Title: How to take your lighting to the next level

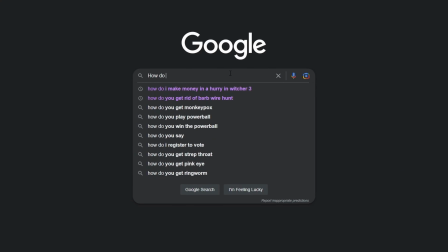(0:00)
I think it's safe to say that more than anything else, learning how to light my videos has had the greatest impact on the quality of my video work over the years.
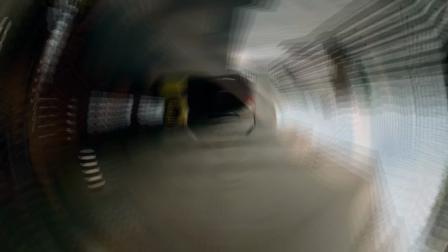(0:06)
I know what it's like when you're first starting out and you're trying to learn as much as you can watching videos on YouTube about videography. You catch a flashy video about some piece of gear and you think, if I just get this one thing, that's gonna fix all my problems. And then you end up with a $300 paperweight in the shape of a gimbal, like me. My point is that unless you understand the principles of how to light yourself, even if you get that expensive 4K camera and matching lens, it's still gonna look like this instead of this. So today I want to talk about some basic lighting principles and angles to get your videos looking more cinematic. We'll start by defining some key terms, go through all your basic lighting angles, and then demoing a few lighting scenarios you can use in your own productions. First up, key light. The key light actually doesn't refer to a specific lighting angle, but simply the main source of illumination in your video. You can have a key light in front of your subject, on the side, above, or behind. As long as this is the main source of illumination, it's the key light. It's the most important light you use because where you place the key light determines the theme and how dramatic the scene will feel. A fill or fill light determines the contrast between light and shadow across your subject's features. This can be a light on its own or a material that bounces light from the key light onto the darker portion of your subject. Backlighting is any light behind your subject that helps separate your subject from the background.
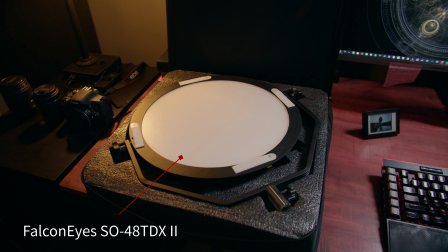(1:21)
Now let's go through and demo all of your basic lighting angles. The light I'm using is the Falcon Eyes SO48TDX2.
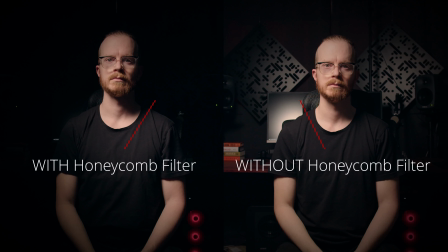(1:28)
It comes with a diffusion panel to soften the shadows, and I've used some Velcro tape to attach this honeycomb filter I got off of Amazon. The honeycomb filter's job is to focus the light onto a specific area. This is really great if you're in a smaller room and need to keep the light from spilling onto your back walls.
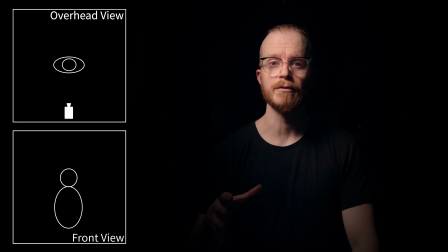(1:43)
If at the end of this video you're interested in purchasing a set like mine, I'll have a kit.co affiliate link in the description so you can purchase the light and support the channel at the same time.
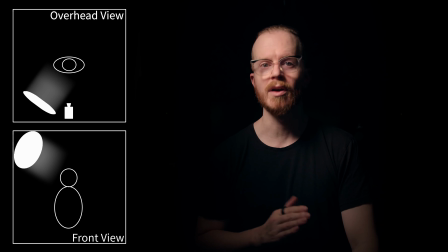(1:51)
Let's start with something familiar. Let's take our light and move it to the right of the camera about 30 to 45 degrees and elevate it. What you get is probably the most widely used lighting across all of YouTube. Rembrandt lighting. This style was named after the Dutch painter from the 1600s because he painted his subjects with light coming from an off angle, creating these dynamic shadows across their face. You'll know you've reached Rembrandt lighting when you have this upside down triangle of light across your cheek, farthest from the key light.
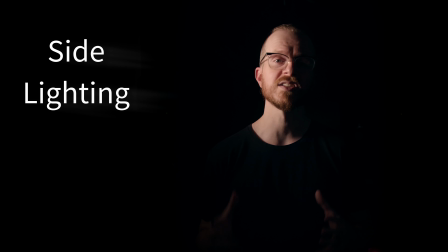(2:18)
This is great for interviews or talking head pieces like this one, where the subject's head will generally stay in the same position throughout.
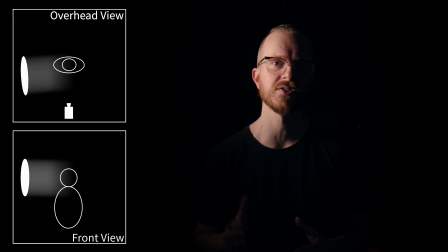(2:24)
Side lighting. Thankfully, this one is pretty straightforward. Set your key light directly to the right or left and slightly ahead of your subject to bathe half their face in shadows.
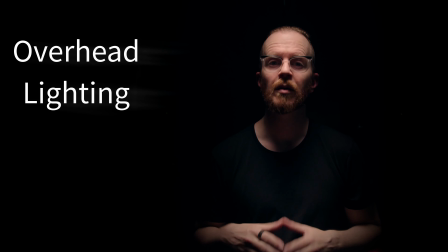(2:34)
This is great for creating dramatic and dynamic shadows across your subjects and holds up really well during performances and playthroughs.
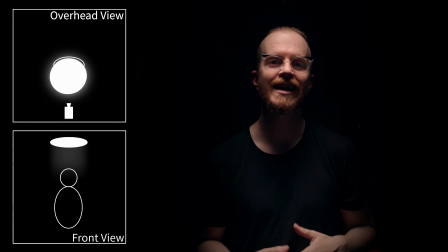(2:41)
Overhead lighting. Perfect for creating a dramatic look with shadows hooding or even completely hiding the eyes of your subject,
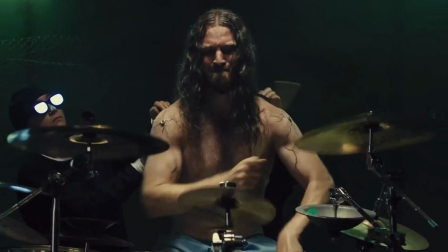(2:48)
depending on how soft the light is and how far forward you place the light.
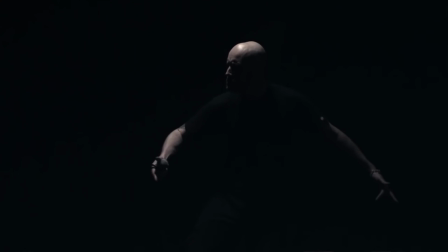(2:52)
A couple of great examples of this lighting style in music videos would be Archspire's Corpse Drone Aviator with overhead lighting on the drummer,
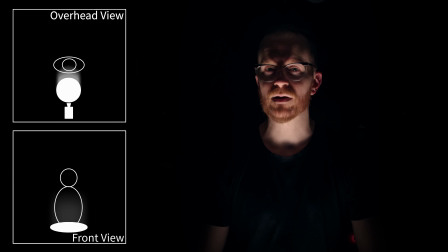(2:58)
as well as Meshuggah's Break Those Bones whose sinews gave it motion. Underlighting. This is a style less often used, but is still great for giving a look of madness to your subject. You can see it in Lamb of God's video for Nevermore that there was a red light set up directly under Randy's face, creating those distinct shadows. The next three angles I'm going to talk about are types of backlighting like I went over when defining terms.
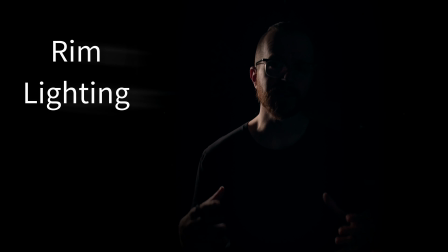(3:20)
These are typically used more as a supplement to one of the previous angles I went over, but can still be used for your key light if you're looking for that style.
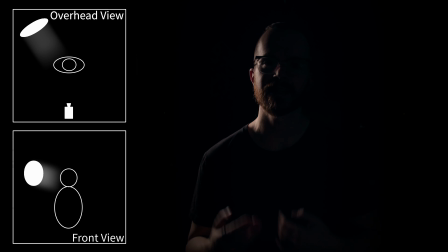(3:28)
A rim light, or sometimes known as a kicker, is going to be behind and to the side of your subject.
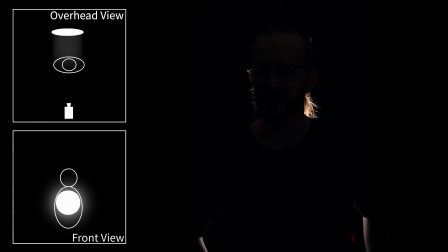(3:34)
This illuminates the shoulder, the back of the head, and the jawline. Move the light directly behind your subject and what you have is what I'm calling a backlight.
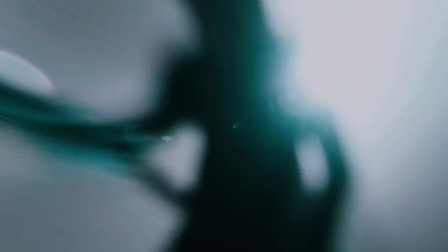(3:42)
Are you confused on how many times I've said backlight so far?
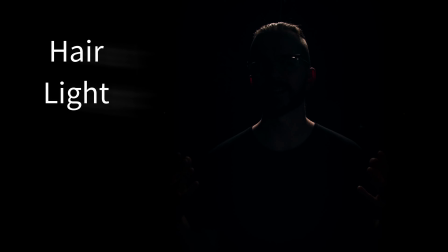(3:45)
Good, so am I. If you face your light towards your subject, like in this Humanity's Last Breath video, this gives your subject a halo of light outlining them.
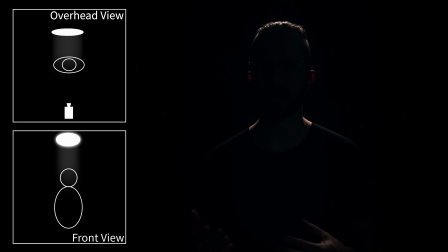(3:53)
Now, if we take the light that's directly behind your subject and raise it out of frame, point it towards your subject, and now you have a hair light. This gives separation from the background and is focused mainly on the hair and both shoulders.